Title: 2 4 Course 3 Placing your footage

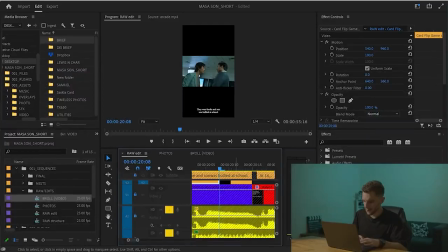So I'm going to cut that, find where the slap is, cut from here, see how long I can get on the other side.
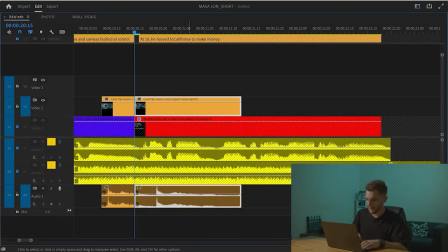Okay, I'm going to cut there before we see the subtitles come in. We might want to scale in a bit.
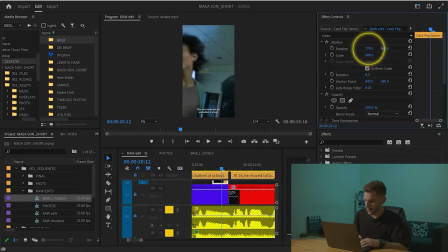It's going to be a bit tight, so we literally just want to see like that.
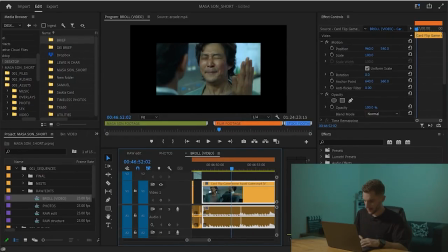Maybe I would want like a bit more of this. Like maybe like this angle might help a bit more.
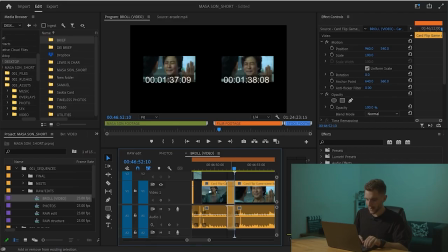Drag it up because we've used it.
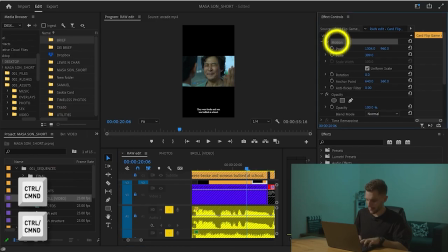And instead of rescaling this, because I've already scaled the other one, I can copy the scale across and then just reposition it.
and Son was bullied at school. At 16...
Okay, and I want to show you one of the examples of like finding a clip of him in one of his videos.
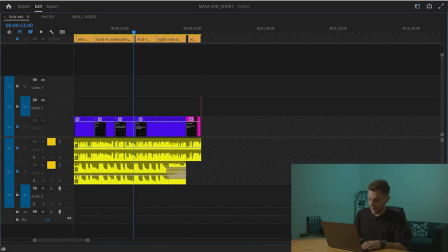So for example, like this section here, I wanted to find one where I could show you me using some footage of Master Son.
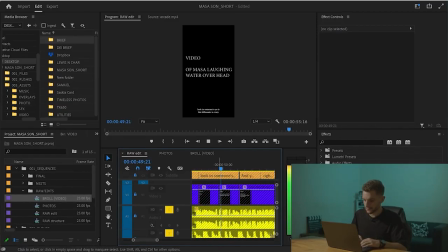There's a bit here.
Based on the look in someone's eyes, this billionaire is crazy. This billionaire is crazy.
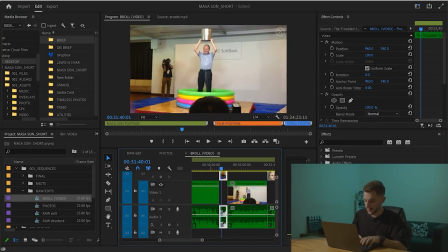I remember finding a clip when I was going through and making my selects of him doing this water bucket challenge, which looks kind of crazy.
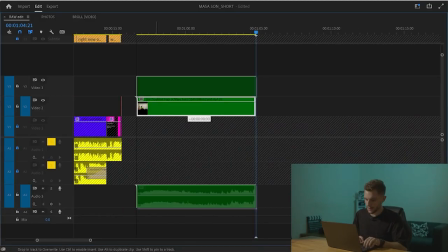So I'm going to put that in here, and I'm going to get rid of the audio on this because actually, let me hear. If there's any music in the background, I'll get rid of it. No, I'm going to keep it because that could be useful.
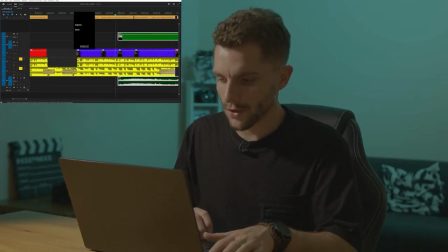Cool, this billionaire is crazy. So I want to show that. So this billionaire is crazy.
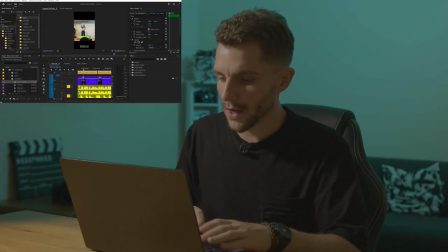Okay, that's good, but I want to make a cut to like add the emphasis a little bit.
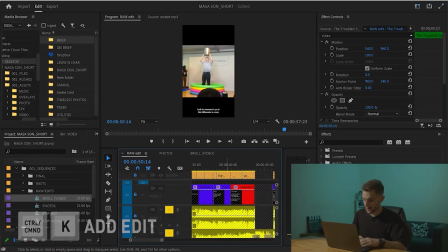So we cut in and cut maybe about here, and I'm going to cut into the closer angle, like here.
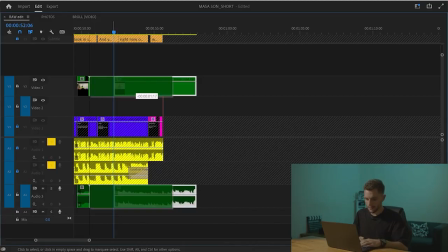That's cool. Delete that. Move that in.
This billionaire is crazy.
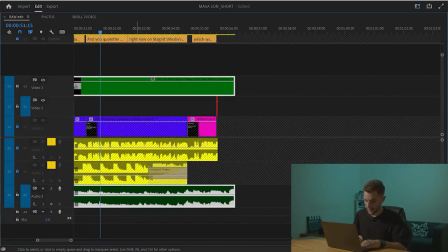And then cut about here, I think. Get rid of this.
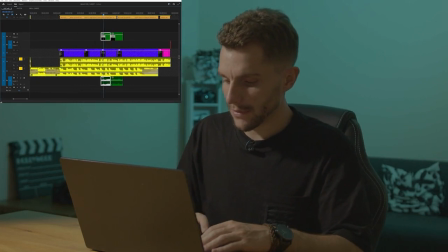But what I'm going to do with the audio is play one bit, because we'll hear the cut in the audio later.
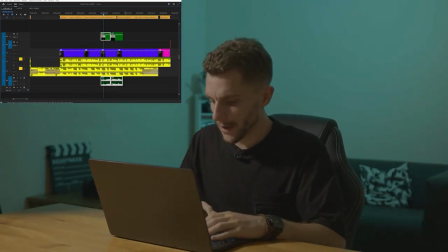We're only going to use the audio for this as like underlying kind of sound effects. So I'm going to cut that and just extend that out so there's no cut in the audio, but there is in the visual.
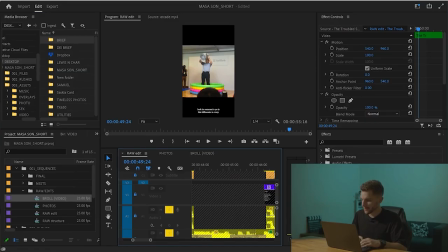Cool. Let's just scale this up a little bit.
This billionaire is crazy.
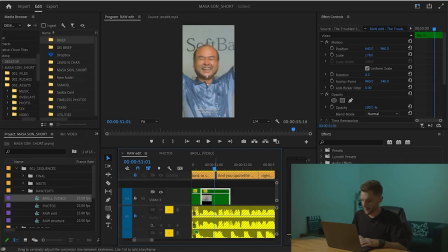And you can watch the full story.
Cool. Happy with that. I'm going to go ahead and finish that video. I'm going to speed up the rest of this, but it gives you a good idea of, you know, the decisions I'm making and what's going where. And I'm just trying to hide all these blue bits, only really roughly. So I've got a rough idea of what's going there and how it's going to somewhat look a little bit in the end. Obviously, there'll be still lots of changes, lots of things added on top of this, but it's a good starting point. So hopefully that was good, gave you a good idea of everything that needs to be done in that step. And when you join me in the next one, all of that will be filled in, and we'll have a rough base of some footage that we can start editing, overlaying on top of each other, adding some speed ramps and some effects to start really upping the emphasis. See you there.